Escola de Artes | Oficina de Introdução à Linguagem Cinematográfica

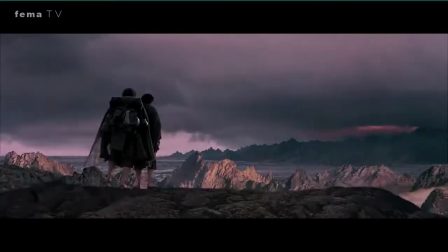19:46 Já nesse outro momento, mais próximo do final do primeiro filme dessa saga, depois que o grupo se separa,
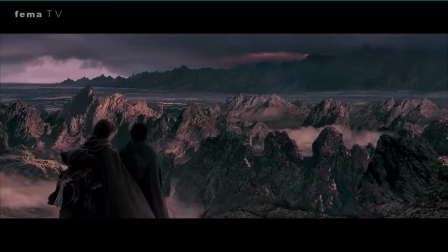19:54 perceba como os dois hobbits estão assim,
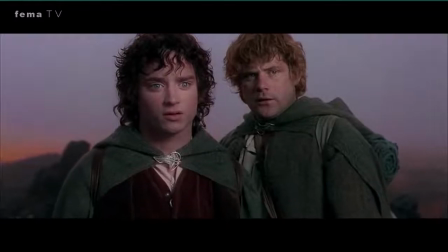19:59 inseridos no meio dessa imensidão vasta, e como depois de se separar do grupo,
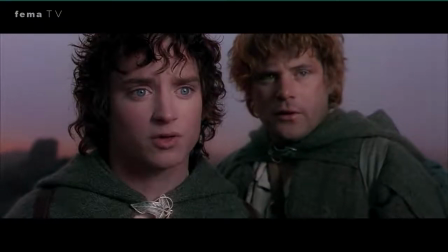20:05 eles ficam com um ar um pouco mais de solidão e
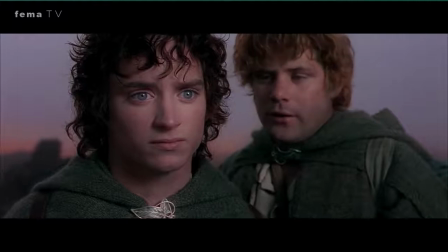20:10 de perdidos nesse espaço enorme e muito vasto.
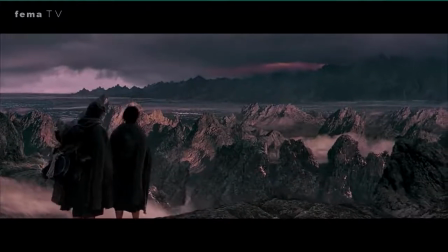20:15 E perceba também o quanto que eles vão ter que percorrer sozinhos até chegar no seu objetivo lá no horizonte. Prosseguindo, nós temos o plano geral, que ele apresenta o ambiente da ação, ele dá contexto e pode apresentar personagens.
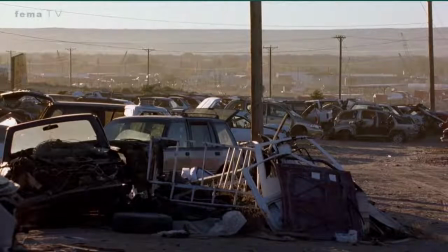20:31 Voltando àquela primeira cena do Ferro Velho em Breaking Bad, perceba como os planos nos dão contexto
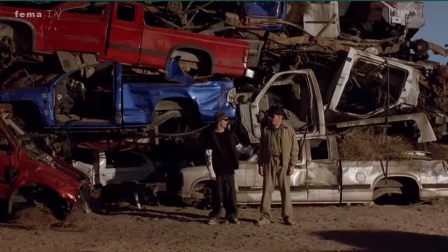20:38 da onde está acontecendo a cena, da onde vai acontecer, e depois nos apresentam os personagens, como eles estão inseridos ali nesse ambiente.
Criminosa para uma reunião sobre drogas.
Já o plano conjunto, ele apresenta um grupo de pessoas no cenário e permite reconhecer atores e movimentação em cena. A ação não é visualizada nos mínimos detalhes, tendo como caráter descritivo e narrativo, com tendência maior para a descrição. Então aqui você começa a perceber como os personagens, esse grupo, está inserido nesse cenário.
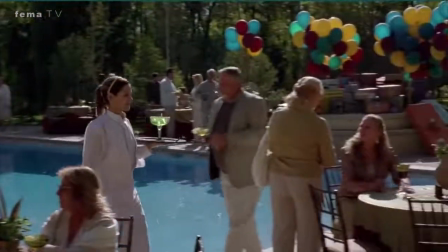21:17 Nossa, acho que não recebemos a mensagem sobre o bege. Ah, nós estamos bem.
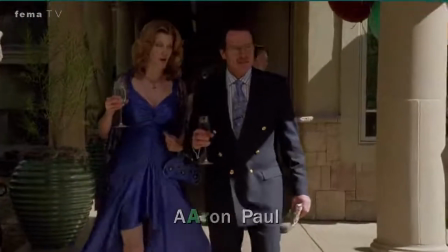21:22 Ah, parece que eu estou vestindo vestido de formatura de 85. Amor, você está linda.
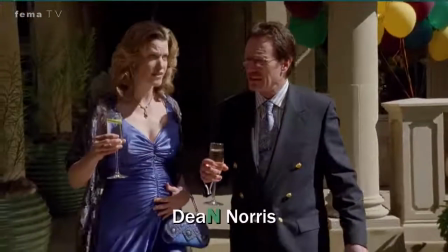21:28 Ai, sabe, foi a única coisa que me serviu assim. Ah.
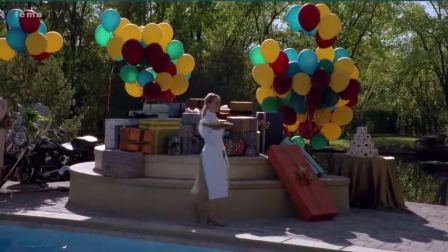21:33 Oh, dá uma olhada naquilo. O convite dizia sem presentes. Ah, por favor.
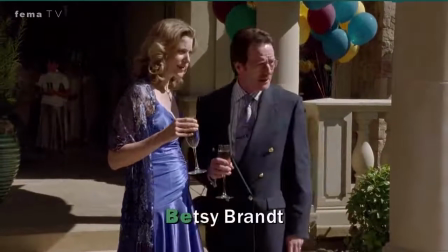21:39 Senhor, deixa que eu levo.
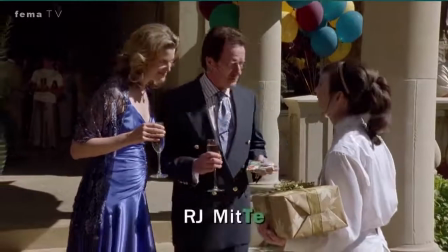21:45 Obrigada. Não há de quê.
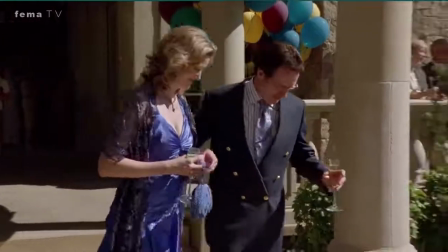21:49 Oh, olha só o Elliot. Vamos lá, vamos cumprimentá-lo. Elliot!
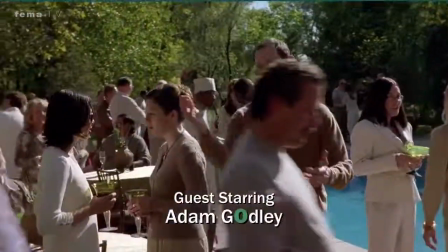21:56 Oi! Walt! Vocês vieram! Meus parabéns, não perderíamos por nada.
Aproximando a câmera mais um pouco, nós temos o plano médio, que ele é um pouco abaixo da cintura, mais ou menos na linha do joelho, até a cabeça, um pouco além. E nessa proximidade, nós conseguimos mostrar um pouco mais de detalhe os aspectos dos personagens para além das ações e suas consequências. A partir daqui, podemos observar como eles reagem e se expressam através do corpo, da linguagem corporal. Esses personagens estão com medo, eles estão tristes, eles estão empolgados, alegres, estão mentindo, estão desesperados, estão se sentindo desamparados, estão com uma sensação de alívio, de poder.
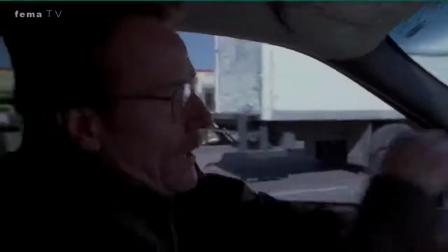22:47 Para contextualizar, nesse episódio de Breaking Bad, o Walter já sabe que está com câncer de pulmão e que é grave.
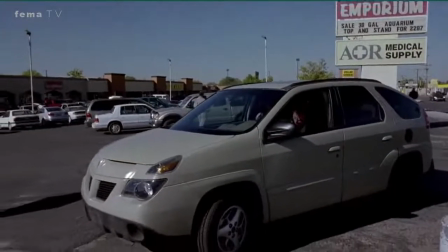22:54 Ele sabe também que um tratamento é muito caro e ele decide não fazer o tratamento porque
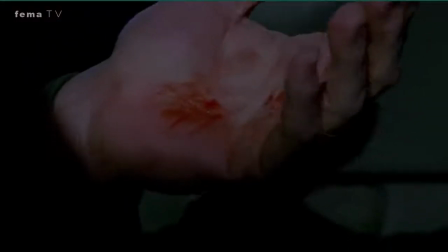22:59 isso vai afetar financeiramente a família dele e que é possível que ele nem sobreviva.
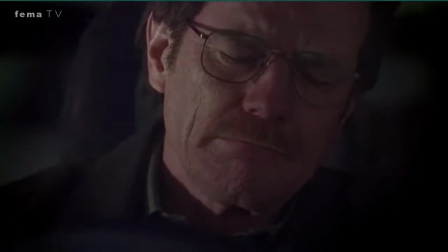23:04 Então ele acha melhor não fazer. E isso traz uma mudança muito grande nele.
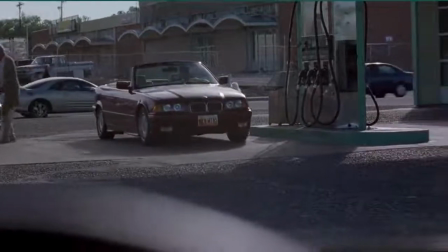23:11 Para vocês terem ideia, esse cara... É a segunda vez que o Walter vê esse cara e ele não suporta esse cara.
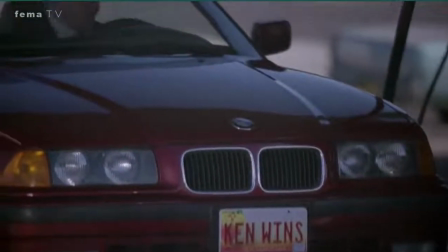23:19 Esse cara é um idiota com todo mundo de uma forma gratuita, sabe?
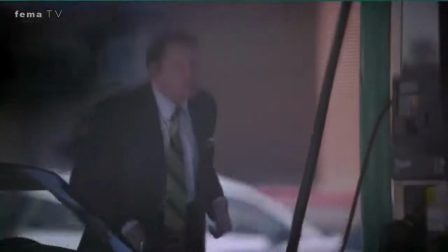23:23 Ele é um completo babaca. diferente da primeira vez que ele vê esse cara, agora ele tá diferente.
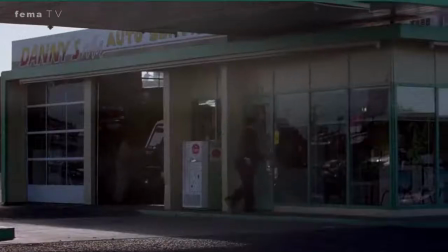23:29 Agora ele é capaz de agir.
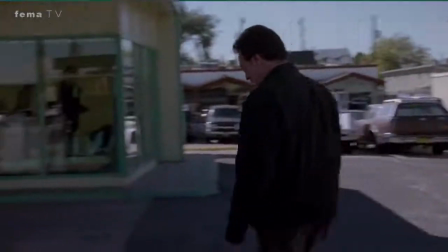23:49 Observe como plano médio possibilita a gente
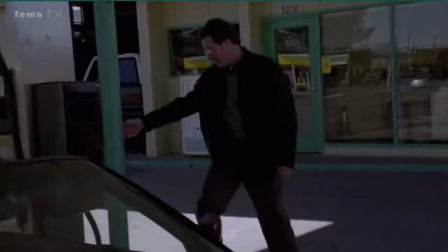23:54 perceber como o Walter está se sentindo e como ele interage com o ambiente, entendeu?
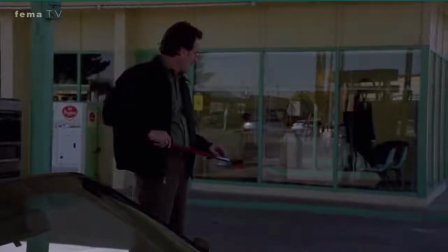24:01 O plano médio permite essas duas coisas.
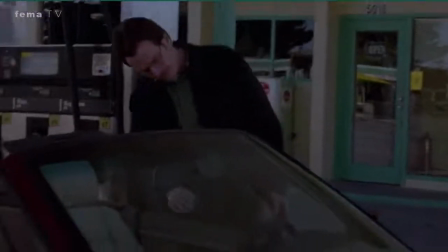24:05 Interação com o ambiente e um pouco como o personagem está se sentindo.
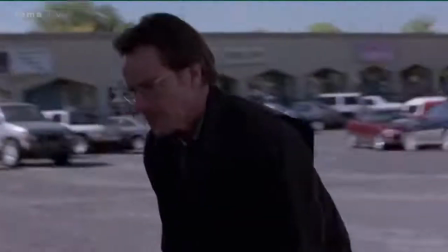24:11 Então aqui ele está se sentindo confiante. Ele tem feito tudo de forma muito fria e calculista.
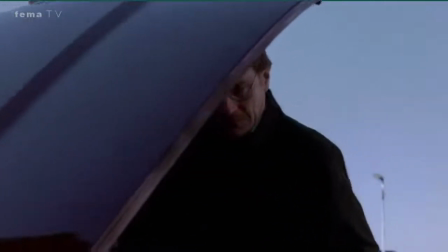24:17 Ele sabe exatamente o que ele vai fazer e por que ele vai fazer.
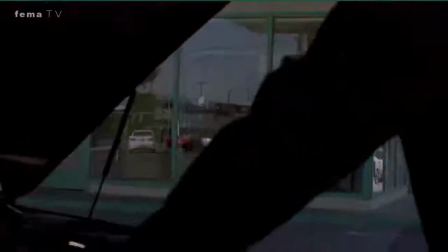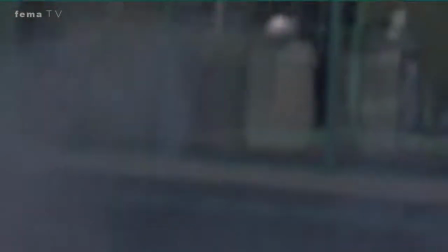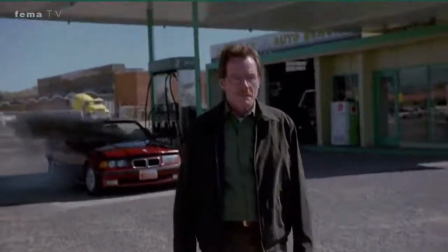24:32 Dá para perceber na expressão dele um ar de tranquilidade e até mesmo de alívio misturado com um pouco de poder.
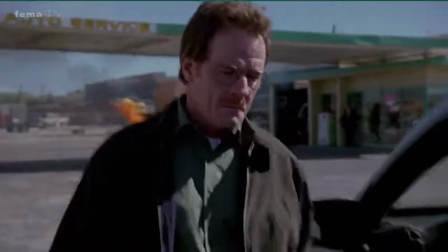24:43 Perceba que ele ignora completamente a explosão que acontece no fundo e apenas sai andando.
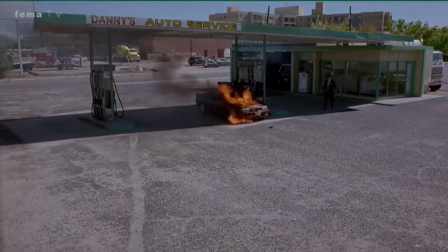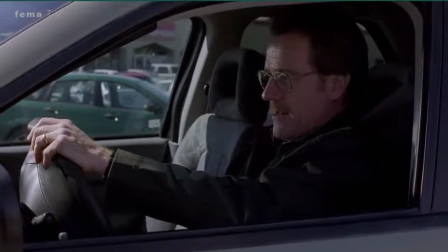E aí agora nós chegamos no close, que provavelmente é o plano mais conhecido, certo? O close é aquela imagem que mostra algo de perto, geralmente para enfatizar uma expressão do personagem ou deixar evidente algum detalhe, algum ponto específico de uma ação.
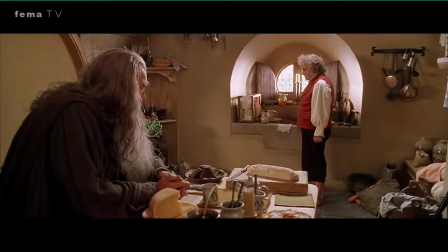25:17 É muito comum em Senhor dos Anéis o close ser usado para evidenciar onde que o anel está naquele momento,
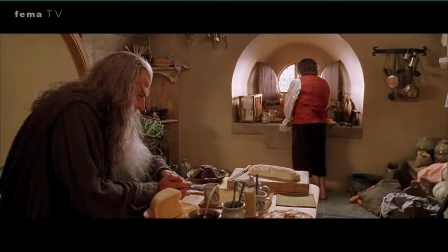25:24 onde ele está sendo guardado e com quem ele está.
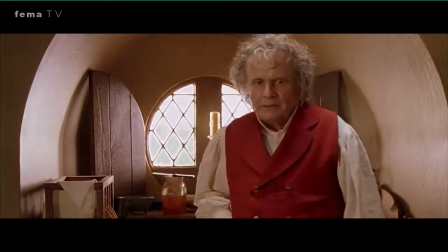25:28 Aqui, Gandalf percebe que Bilbo tem alguma coisa em seu bolso, porque ele não tira a mão de lá.
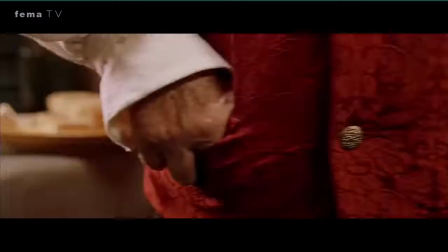25:34 A câmera mostra Gandalf com uma expressão de dúvida, de incerteza, e depois a câmera revela para onde Gandalf estava olhando.
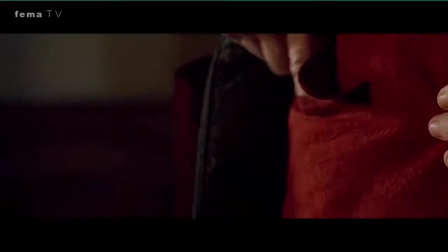25:43 E aqui é mais um exemplo disso que eu acabei de falar, enfatizando onde que Bilbo guardou o anel.
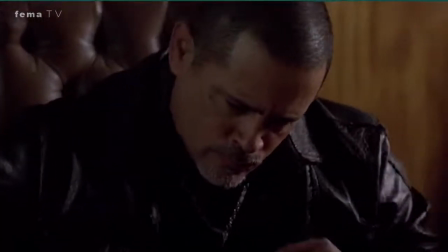25:49 Ok, agora falando de close em personagem, voltando para Breaking Bad, antes daquela cena do ferro velho,
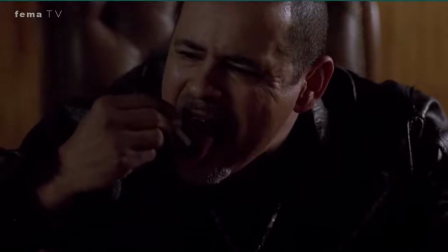25:57 a gente tem a cena em que o Walter vai no escritório do Tuco,
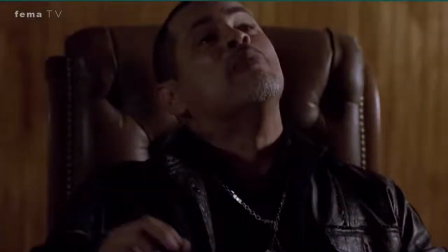26:02 e o Walter vai lá tanto para resolver o que tinha acontecido com o Tuco e o Jesse,
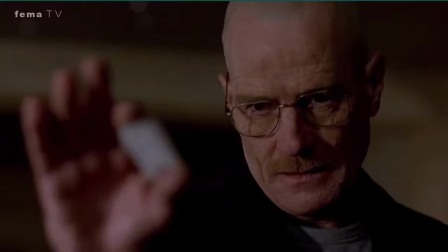26:08 como também para fechar negócio, né? E ele vai lá sozinho, enfrenta todo mundo, executa seu plano,
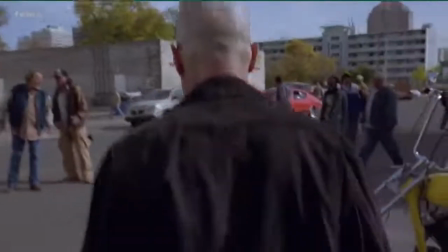26:17 é bem sucedido, dá tudo certo, e ele sai de lá,
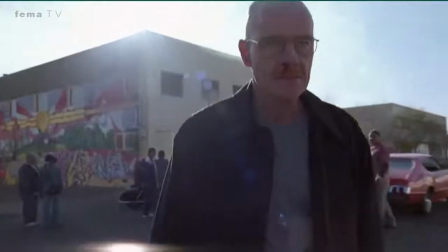26:24 com essa expressão toda séria no rosto, e entra no carro, e aí,
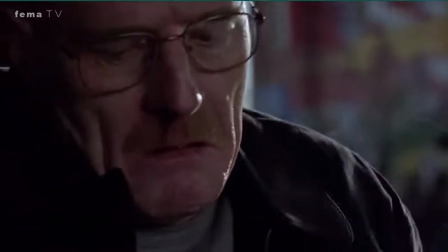26:29 já num close, ele bota tudo pra fora. E a gente percebe essa intensidade,
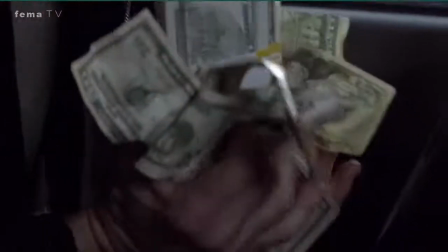26:38 como ele tá se sentindo, como essa descarga de emoções é intensa através do close.
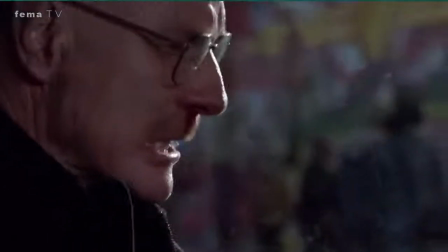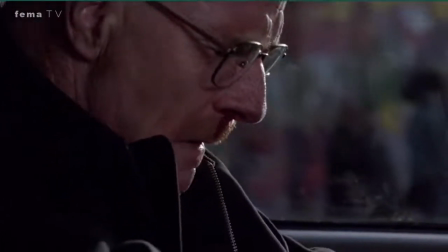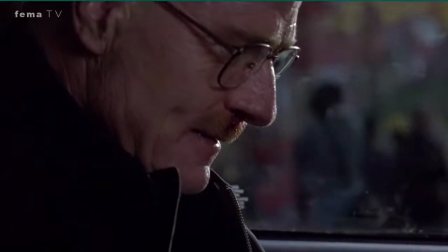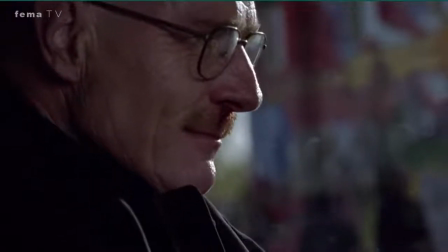Mais próximo ainda, nós temos o plano detalhe, que é uma grande aproximação de um objeto, de forma que conseguimos perceber seus detalhes, suas texturas e suas dimensões.
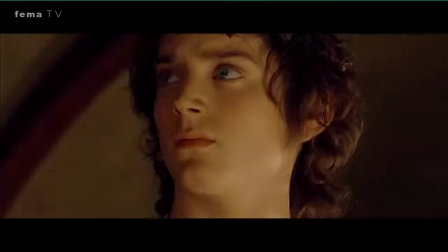27:40 Mete a sua mão, Frodo. Está bem frio.
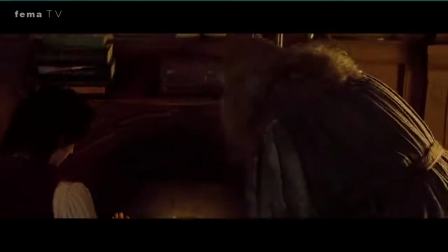27:48 O que está vendo? Consegue ver algo?
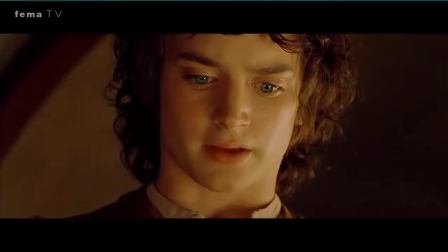27:56 Nada.